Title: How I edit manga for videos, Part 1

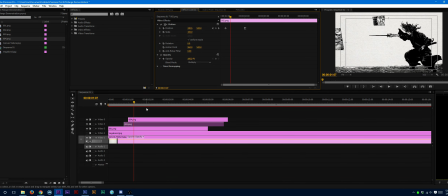(41:26)
So it's going to start moving in around here. So I want it to stagger it in a little bit. So we go in here, go in here. Okay, so now we got that a little bit here. I think it benefits from a little bit more of a delay. Yeah, okay, that'll work.
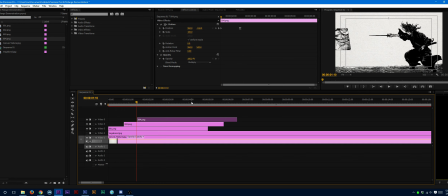(41:45)
Now this one is really useful because this one's coming in from the top down to where I want it to be. The other one here,
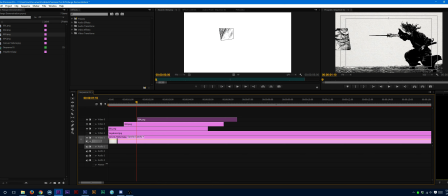(41:53)
the one that's going to be above it, can actually be the same. So what we can do here is we can actually copy this position, and then we can actually just paste the attribute. Ooh, oh shoot, oh shoot, oh shoot, oh shoot. We can just drag this in again. Let's drag this in, and then we can just paste the attribute, and it'll do the exact same thing.
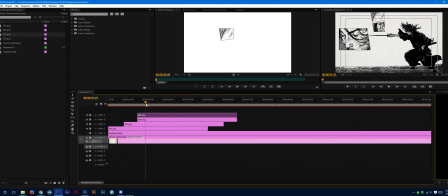(42:10)
But obviously, I don't want them to move both of them down at the exact same time, because then it just looks like they're one object. And if I'm going to go through the effort of cutting them into separate objects, might as well sequence them out, because then it gives a flow. It gives a visual flow to it. So let's go in here and let's just move that out a little bit more,
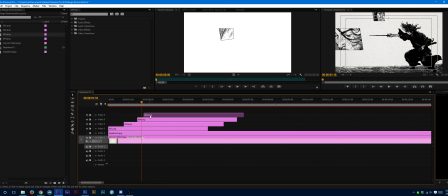(42:27)
because that's going to come in later than the one at the bottom, because obviously you don't want it to come in first, even though the number is 3. That's my problem. You want it to come in later, because then it sort of creates this feeling of everything coming together.
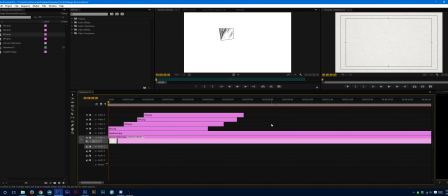(42:43)
So that comes in later, and so there we go. So when we play it out, there we go.
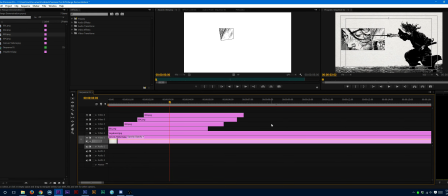(42:51)
So that's essentially how you can sort of move panels about a little bit here. Now, let's say if you want to, let's say I want to move the whole thing. Let's say I want to move the whole thing. This is where nested sequences really help, because there's 2 ways you can do this.
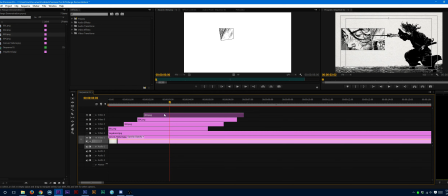(43:07)
You can either, for instance, you can either cut every single one. Oops. You can either cut every single, wow, I'm really bad at coordinating my cuts. You can cut every single one and then move them all down, but that's sort of a waste of time.
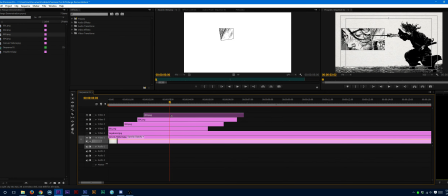(43:23)
Or what you can do here is you can cut every single one, and then you can, oops, and then you can essentially nest the whole damn thing. So you can nest the whole thing.
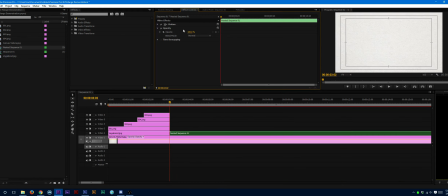(43:35)
Now, of course, what's going to happen is when you've nested it, it's going to, you have to re-multiply the layers.
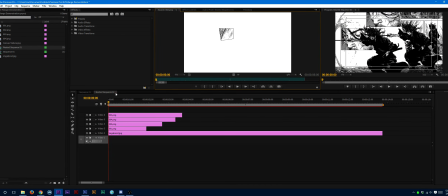(43:45)
Oh, okay, I totally forgot that there was one extra layer there that, okay, I totally forgot that this one here wasn't visible.
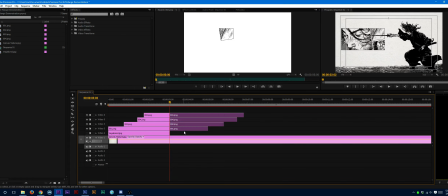(43:53)
So let's just delete that. So you can nest the whole thing.
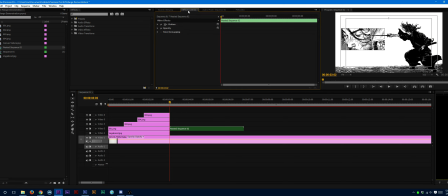(43:57)
When you've nested the whole thing, you're going to notice that it absolutely loses the multiply.
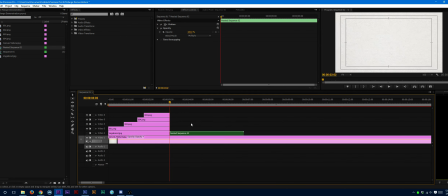(44:03)
So you have to reapply the multiply to the nested sequence. And then what you can do now is that now that you've got it as a nested sequence, you just move the sequence. So we go to 4, we go there.
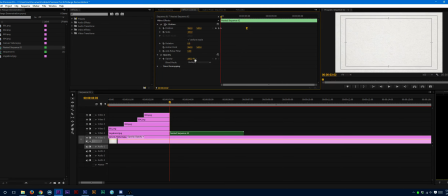Where'd it go?
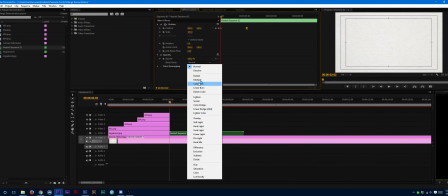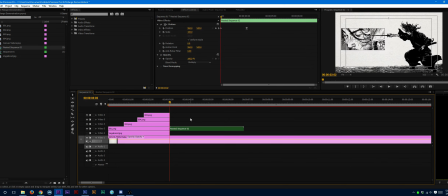(44:33)
Oh, I put it on the layer without visibility. So we got it to 4. And I don't know, let's say we want to move it over, let's say if I had another panel, I'm
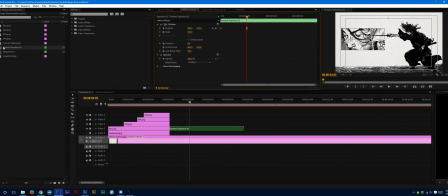(44:51)
just going to use the same panel. Let's say I'm just going to put that sequence in again. You know, I'm just going to put that sequence in again, and I'll just move it with that sequence in.
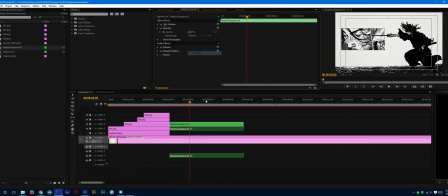(45:04)
So don't worry about it. I'm just going to do the exact same thing if I want to move it to the next one here. So let's say I want to move it over, right? Let's say, now I usually do from a left to right. I usually do a left to right swipe, primarily if I want to move from one cohesive thought to a second cohesive thought.
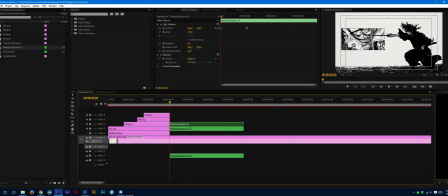(45:23)
So everything that's all mapped together. Otherwise, I just move the things individually because it gives a little bit more of a sense of dynamicism. So what we're going to do here is we're going to move from here to the right.
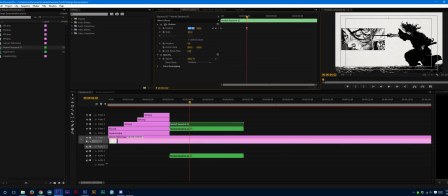(45:35)
So now, again, at 960, it is going to be 2880. And so we've got it so it's moving from there to there.
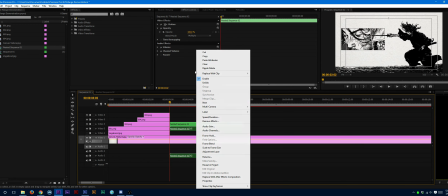(45:48)
Now the reason why a nested sequence is important, let's get rid of this unlinked part here, that's useless.
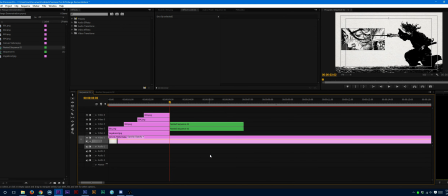(45:53)
Now the reason why a nested sequence is important because these pieces, when they're done, they're still going to be on their movement is going to be on a Bezier, but you wanted to have it on a linear.
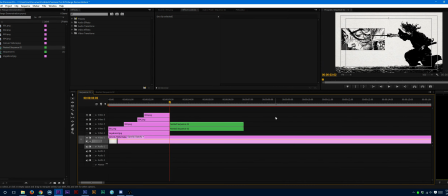(46:06)
You wanted to have it linear, and the reason why a linear is useful is because when we move a new object inwards, it's going to be on a linear. Otherwise, what you're going to have is you're going to have some of these elements accelerate or decelerate at times that don't match up with the object that's coming in, and therefore they're going to clash with each other, and it's not going to look very good.
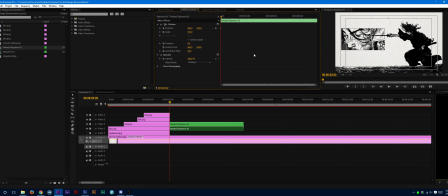(46:27)
So what we're going to do here is let's just move in from 3 seconds. Okay, add on another second. Again, as always, ease in. That's the one I do. And for this one here, I do 960.
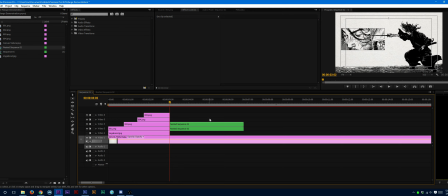(46:43)
So now what happens here is that since they're both linear, it's going to move more smoothly.
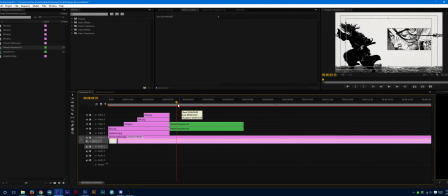(46:50)
So as you'll see here, there is absolutely no there's no cutting into each other.
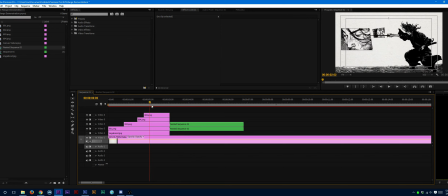(46:59)
They're just going to start and accelerate at the right time, at the exact right moments. So as we see, goes in, goes in, goes in, goes in, and there we go.
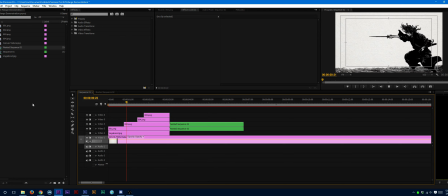(47:13)
And I have my establishing panels in, and then I move to my next point. And that's pretty much the process there. That's pretty much all you got to do.
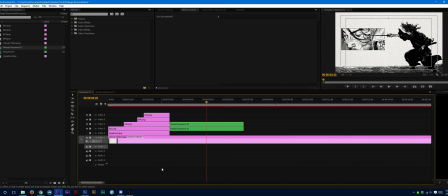(47:26)
As you can see here, that was 4 minutes, and this video is 47 minutes. So hopefully you guys kind of understand why it takes me so long to edit video, especially when manga is involved,
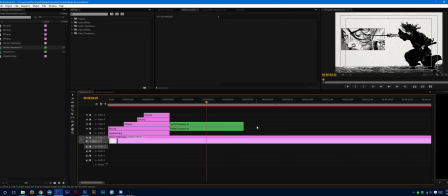(47:42)
is because I try and make things work to the best of my ability. Obviously, it's not going to work all the time, and sometimes there's going to be times of failure, but I hope this sort of explains a little bit more of why things happen the way they do, but that's how you can actually work with manga panels.
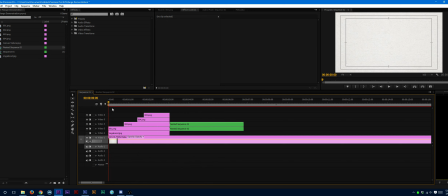(48:01)
Later on, we're going to get into Luminosity, which is what the My Hero Academia one uses a lot of. That one's going to have a little bit of After Effects, but Luminosity is really good if you want to sort of do that sort of textury,
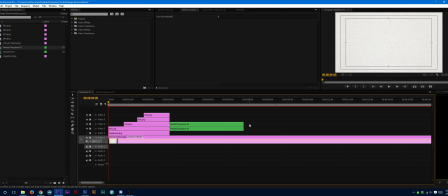(48:15)
sort of Captain, I guess you could say Captain Christian, but like it's that sort of textury transition effect. What I didn't mention, oh yes, one thing I should mention here is that you can always put in, let's put in at 5 seconds here.
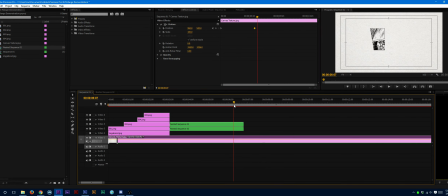(48:32)
You can always put in a little. Now, one of the benefits of why I use the canvas like this is because I always have the canvas move a little bit in the background. So as you can see here, so if you're taking a look at the canvas in the background here,
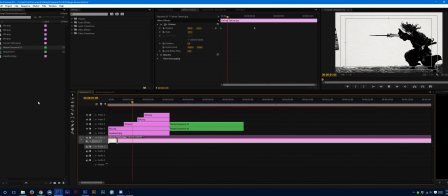(48:47)
it's moving a little bit. So what you can do here is now it's moving. So now it creates this larger dynamicism.
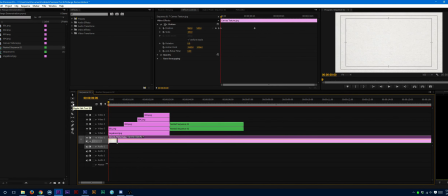(48:54)
If you see the canvas in the background here, I don't know if you can see it very well, but now it's moving in the background.
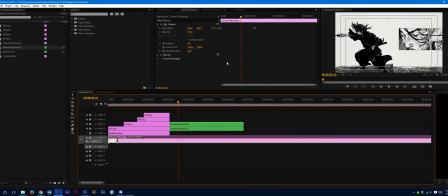(49:00)
It's moving and everything looks a little bit better, I would say.
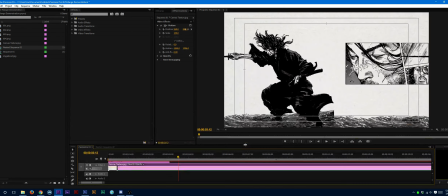(49:05)
Not the most amazing thing, but a little bit better.
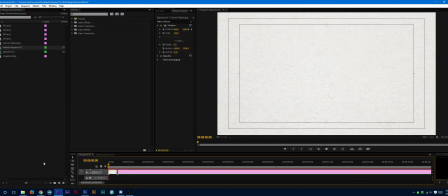(49:11)
So as you can see here, so now you can see it move.
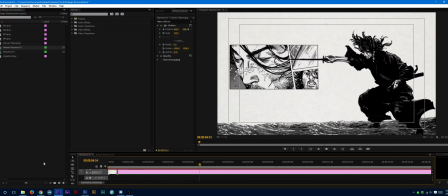(49:16)
Everything's moving, and everything's moving, and everything is constantly moving.
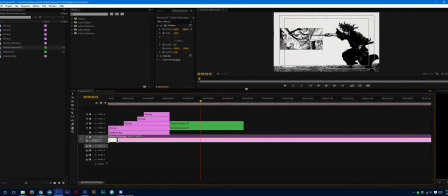(49:20)
So it creates this sense of dynamicism, and that's how you can sort of do I think that's a way that you can do manga.
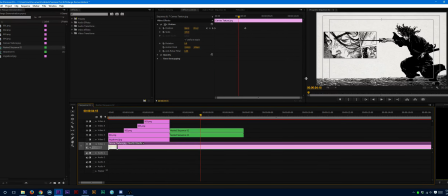(49:26)
And, whether you agree or disagree with the workflow I'm doing or with the presentation I'm doing it as, that's something you can always consider. But yeah, that is pretty much it. I hope anybody who's watching this enjoys it. And as always, if you like it, give it a like.